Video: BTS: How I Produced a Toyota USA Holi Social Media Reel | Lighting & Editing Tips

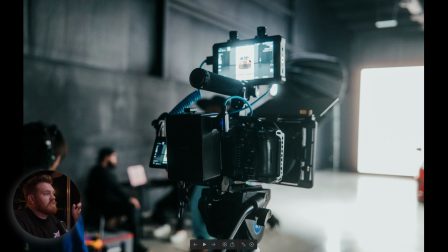4:04 We are able to just use the monitor, and you don't have to add a receiver because it sends video signal to the transmitter on Video Village.
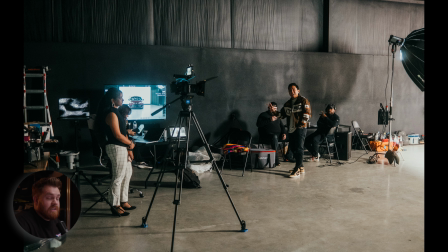4:13 And so there was a huge screen on the side, and the client was able to sit there, work on their laptop, do their normal stuff, and then just have this massive, video transmission just to see what was going on, make sure the shots were good. And so this monitor is my absolute favorite. It does not leave my camera.
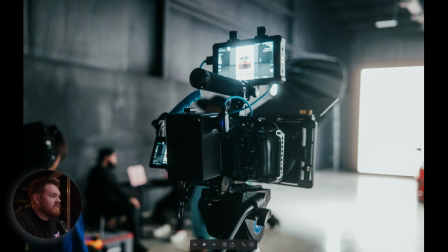4:31 You can see it actually was not powering the R5C with the small rig battery because I was actually powering it with the battery grip handle on the other side, and because it not only can power the camera but actually acts as a trigger for recording.
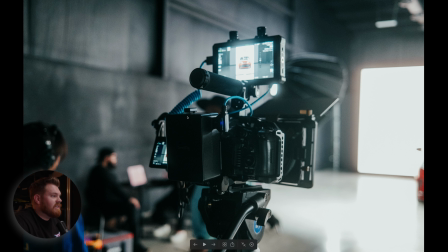4:48 And so I had that powering the camera because this was a 12-hour day shoot, so I wanted to make sure I had enough battery. So now let's jump into the editing.
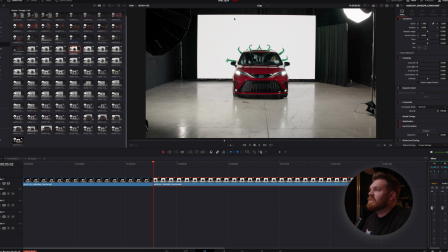5:00 And so I edit everything here in DaVinci Resolve, and so you can kind of see right here that the screen was not tall enough. So you're asking, why did you shoot 16:9 if you knew the final deliverables would be 9:16? And so the reason I do that is in case something happens.
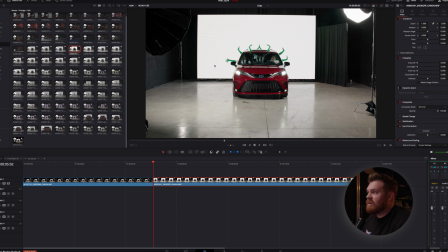5:18 I knew there was going to be 8 dancers. Someone might have stepped out of the shot, and I would, if I needed to get it, I could go back and grab that clip. And the only time I will shoot 9:16 is if I know the footage needs to go straight from camera to someone's phone.
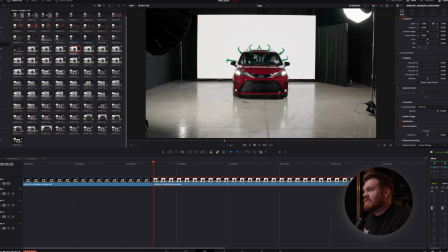5:34 And so when I have full control over it, I will always shoot 16:9 in case I need to grab something else in post. And so this is the setup we had. Even if I did shoot 9:16, we would have lost the screen here. So this is the clip. This is what we did.
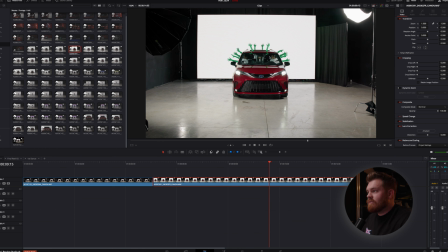5:55 You can tell in here we did cut the glass to not see the reflection, but in post I covered that because they didn't want to see their faces. They just wanted to see the hands, and they're wearing green screen gloves that I was able to chroma key and change the color,
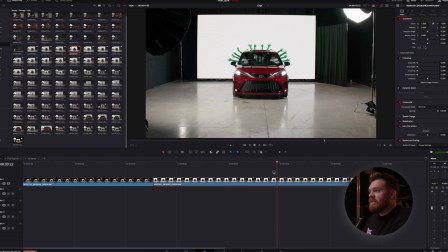6:10 hue, and saturation in After Effects. This was kind of the main spot. The car stayed here the whole time, and then everyone danced around it and did their arms in it.
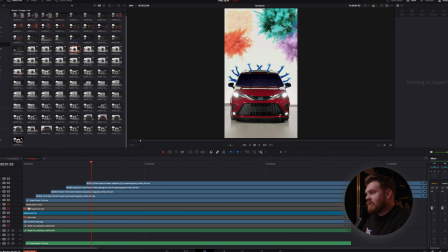6:19 And this was the result. So you can see, because it's paused, the chroma keys, I chroma keyed out their hands to be blue. There's a little bit of that spill that came onto the window, but I'm going to show you.
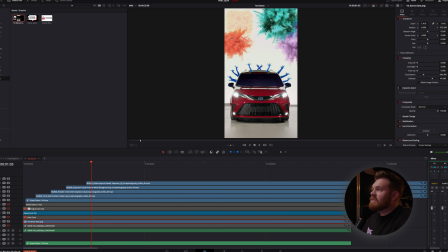6:33 This is the top of the screen, and then this is adding and extending the wall, and then just adding the powder again to incorporate all the colors that we wanted to.
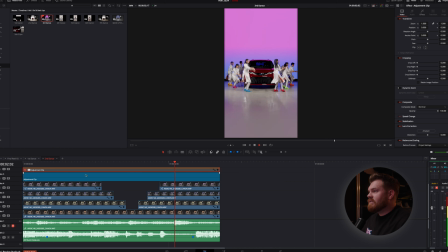6:47 So in this part of the dance, we had them dance 4 different times. Each time we changed the LED wall to a different color just to add some more color. We try to match their shoes, but even with some of the colors, we added a gradient. And so the problem with that was that the LED wall
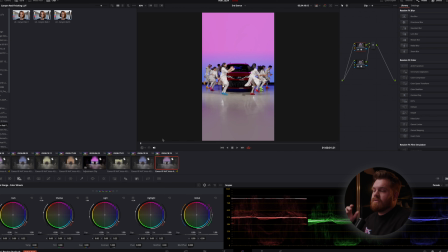7:06 does not go all the way to the top. So now I'm going to show you the best feature, best effect that saved this project, and that is going to be called the patch replacer. So if you look right here, you can see what it is doing.
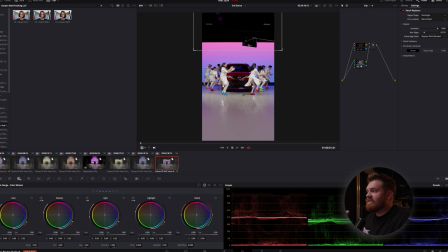7:22 So remember how I told you that I boomed in the F22 to get some light on this grill and the emblem? It was right here, and I knew, I'm already replacing the top of the screen, so I can just get rid of it in post.
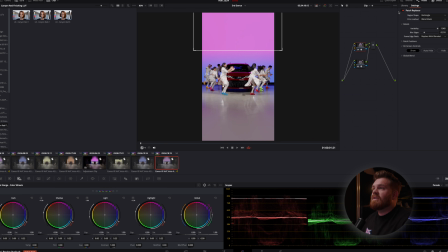7:39 And so this is probably the absolute best effect I've ever done. It's called patch replacer. I did that on rectangle, and instead of clone, which is kind of like your content aware in Photoshop, I just did blending mask, and it took the colors of the LED screen, whatever layer it was at,
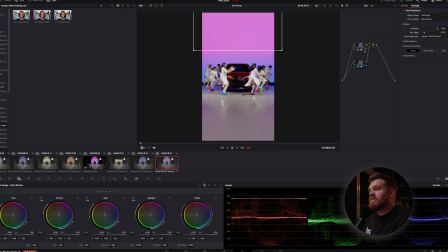7:58 and just completely filled it in, and it was the best feature had. I used it again kind of on the bottom to hide some of this, mainly because of the shadows that the light was casting.